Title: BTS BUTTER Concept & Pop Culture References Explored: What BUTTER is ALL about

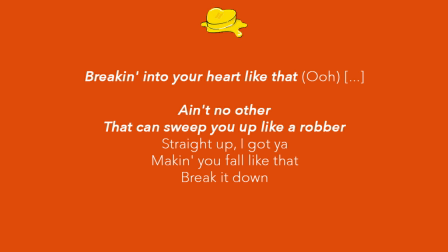4:16 Now, in the first verse, the boys actually describe this process by comparing it to Trouble,
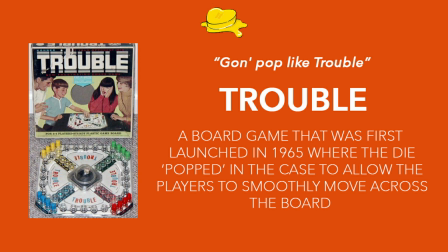4:21 which was a board game from the 60s where the die literally popped in the case in a way that allowed the players to smoothly move across the board.
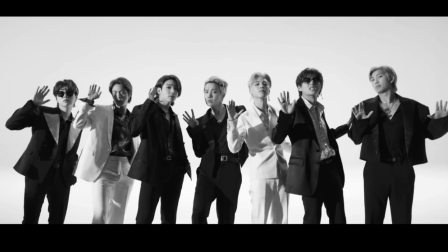4:29 As we see in the video, however, these criminals get caught by the audience, and when we see them taking their mugshots,
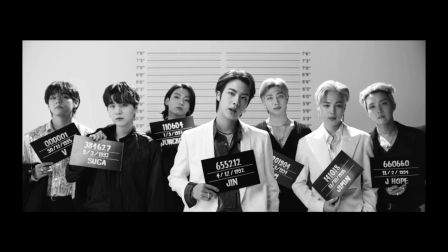4:35 all of them are associated to serial numbers, some of which actually have a meaning behind it.
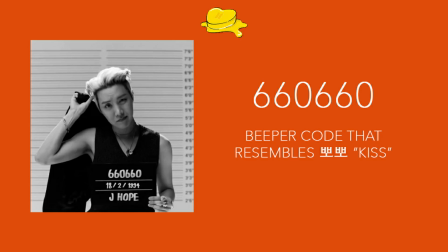4:40 J-Hope's code, for instance, translates into the Korean word for kiss.
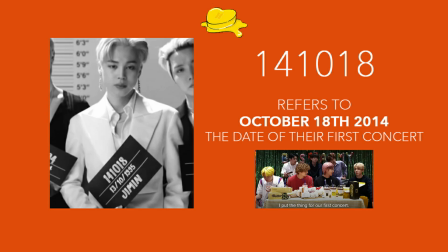4:45 Jimin referenced the date of their very first concert, JK included the date he moved into the dorm back in 2011,
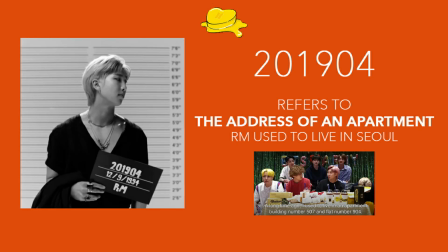4:51 while Namjoon chose the address of an apartment where he used to live in Seoul.
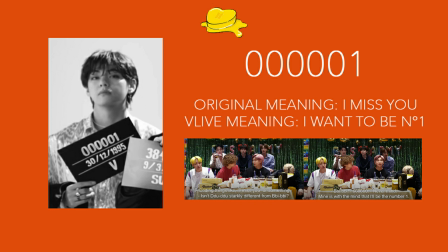4:56 V, on the other hand, wanted to reference a code that meant I miss you, but in the villa V ended up changing the meaning to wanting to be number one,
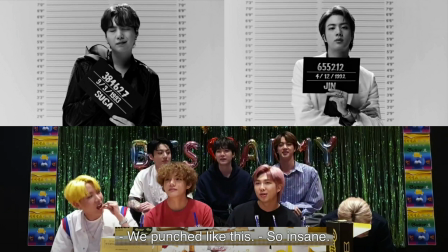5:04 while both Suga and Jin said that they put random numbers with no meaning whatsoever.
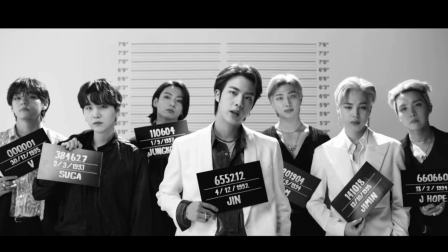5:09 As you can see, even from these small details, it's very obvious that the theme of this comeback is to embrace who they are,
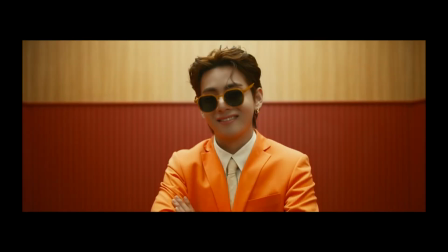5:15 being unapologetically themselves, and charm the audience with their superstar glow.
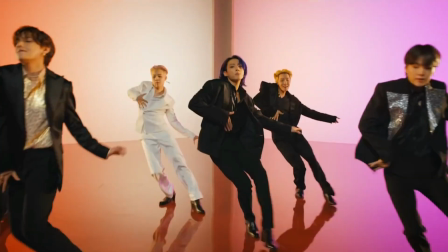5:20 So when the chorus begins, the boys start dancing to the boogie and their world becomes full of colors.
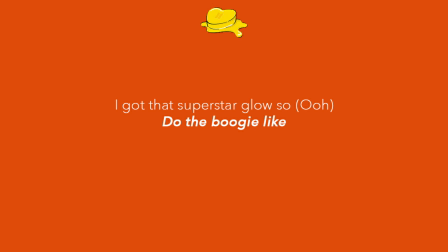5:26 Now this seems to be yet another reference to Michael Jackson, and more specifically to the song Blame It on the Boogie by the Jackson 5.
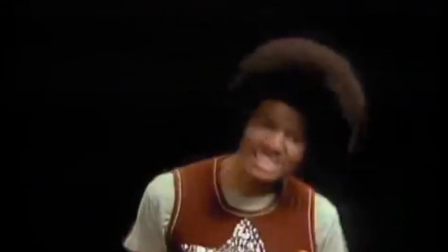5:34 Much like in that song, where the Jackson 5 couldn't stop moving because of the boogie, BTS get high on rhythm and show their skill because talk is cheap.
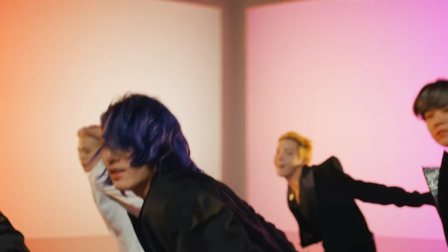5:42 Their performance is so charming that the audience cannot help but fall in for them,
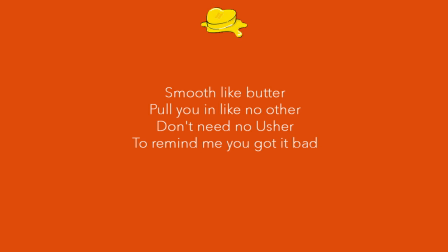5:47 and they know it, so in the lyrics they tell us that they don't need Usher to remind them that you got it bad.
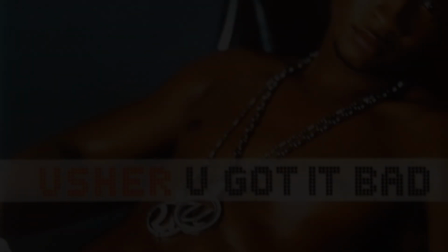5:53 Now this is obviously a reference to You Got It Bad by Usher, which is an artist that,
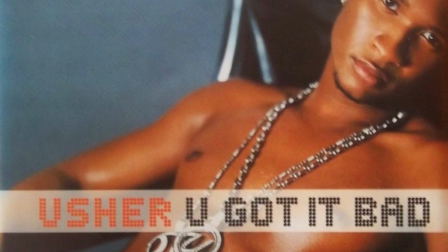5:58 much like Michael Jackson, has played an important role in their musical growth, but as I mentioned before,
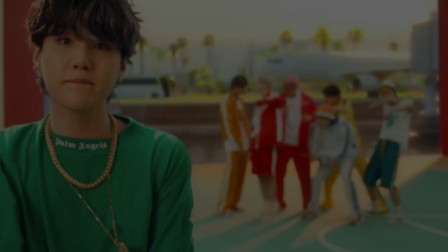6:03 the main inspiration to this song is BTS themselves, so in Suga's verse we also find a little nod to Cypher number 4,
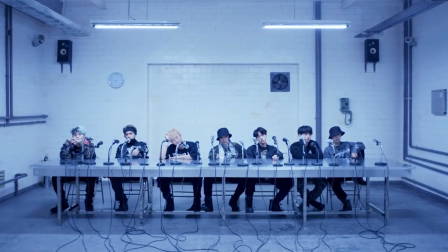6:10 where he mentions the ice on his wrist to clap back at their haters. Just like the boys proved time and time again, BTS don't care about what people say about them,
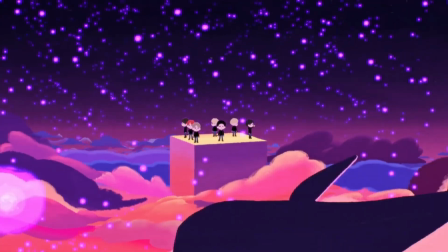6:19 because the only thing that they care about is ARMY, which is why Jungkook keeps kissing his ARMY tattoo and the other members follow suit.
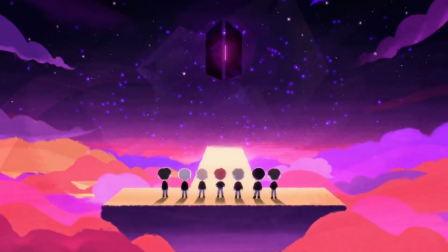6:26 As the lyrics say, you're always behind them every step of the way. You support them, you praise them, you give them strength, and most importantly,
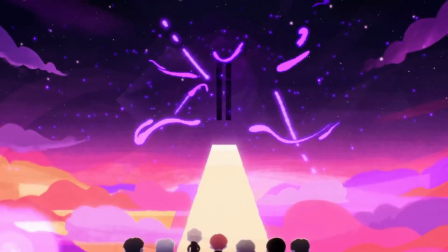6:34 ARMY is the one that allowed them to fully embrace who they are and be confident in themselves.
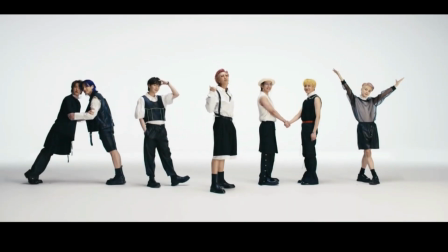6:40 Now in the video, this little homage to ARMY is also portrayed with the boys themselves spelling your name with their bodies,
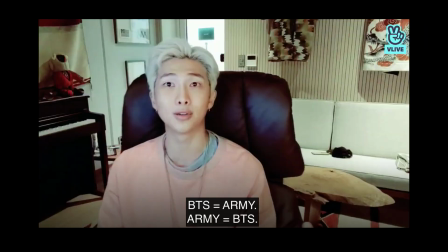6:46 and these visuals actually reference the concept that BTS and ARMY are one and the same.
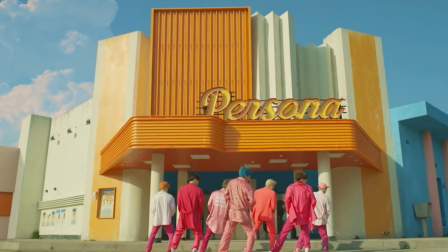6:51 You see, back when Map of the Soul Persona came out, Namjoon said that to a certain extent, ARMY can be seen as a part of BTS's persona,
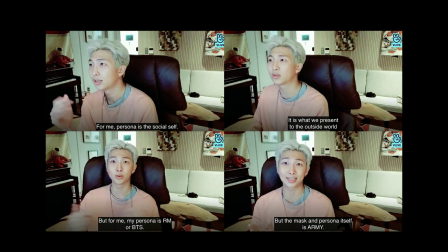6:59 which is the side of them that they choose to show to the world and that represents the part of their identity that they're most proud of.
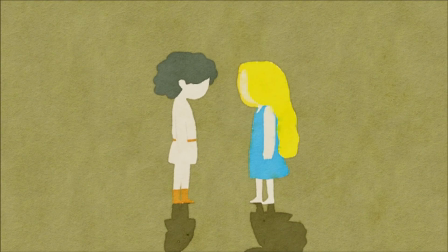7:05 As we see in videos like Make It Right, for instance, ARMY is the helper in the hero's journey and the light that guides them in their path.
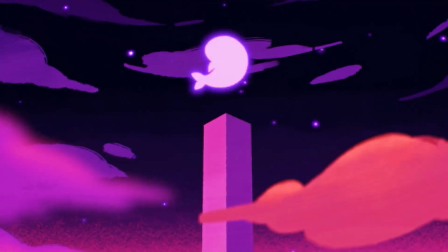7:13 You are the people who comfort them and the galaxy that they manage to create with their music,
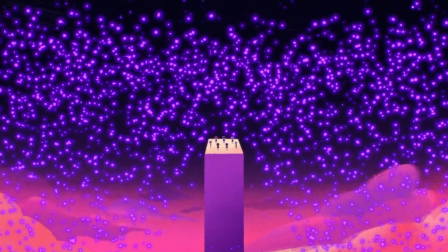7:18 so the fact that they chose to include that scene in the video not only implies that ARMY is indeed a part of who they are,
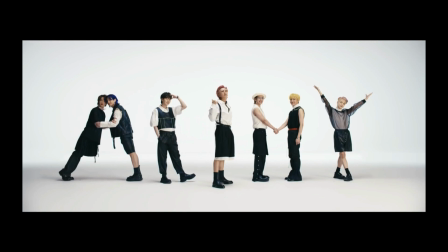7:24 but also that when they are with you, they literally don't need anything else more than that. As I mentioned earlier, the white background is usually used to draw attention on the people that are on screen.
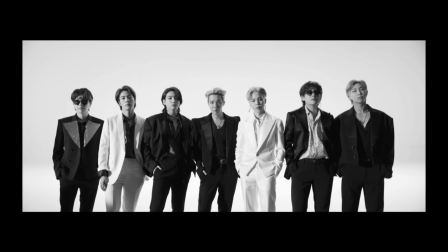7:34 If at the beginning this device was used to draw attention on BTS's charm, however,
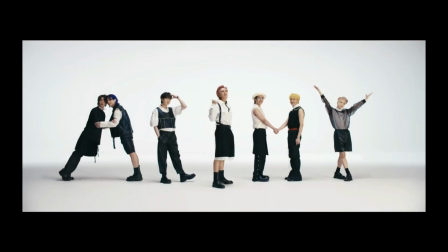7:39 by the end the very same method is employed to focus on the bond that BTS and ARMY actually share.
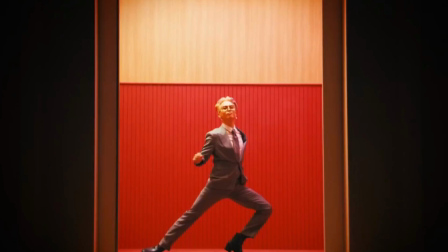7:45 Even if the song is all about them finally embracing all sides of themselves without any restraint,
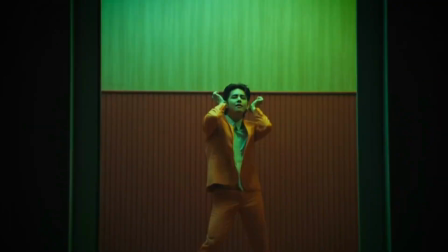7:51 what allowed them to reach this level of confidence is none other than ARMY.
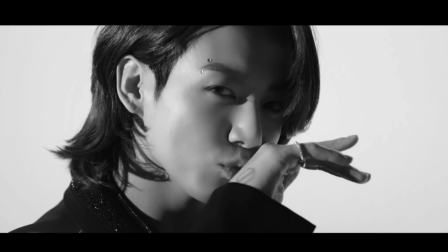7:55 This is because you accepted them before they even accepted themselves, so now that they made it, the sky is the limit.
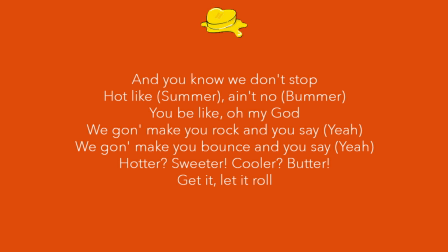8:02 They won't stop and they will continue to conquer the world with their charm, and ARMY will always be behind them to support them stronger than ever.
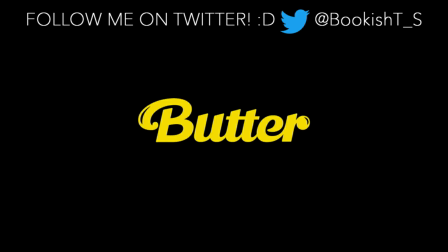8:10 So that's it from me today. I hope you guys enjoyed this video, and if you did, please think about liking and subscribing. As always, thank you so much for watching, guys. I'll see you next time. Bye-bye.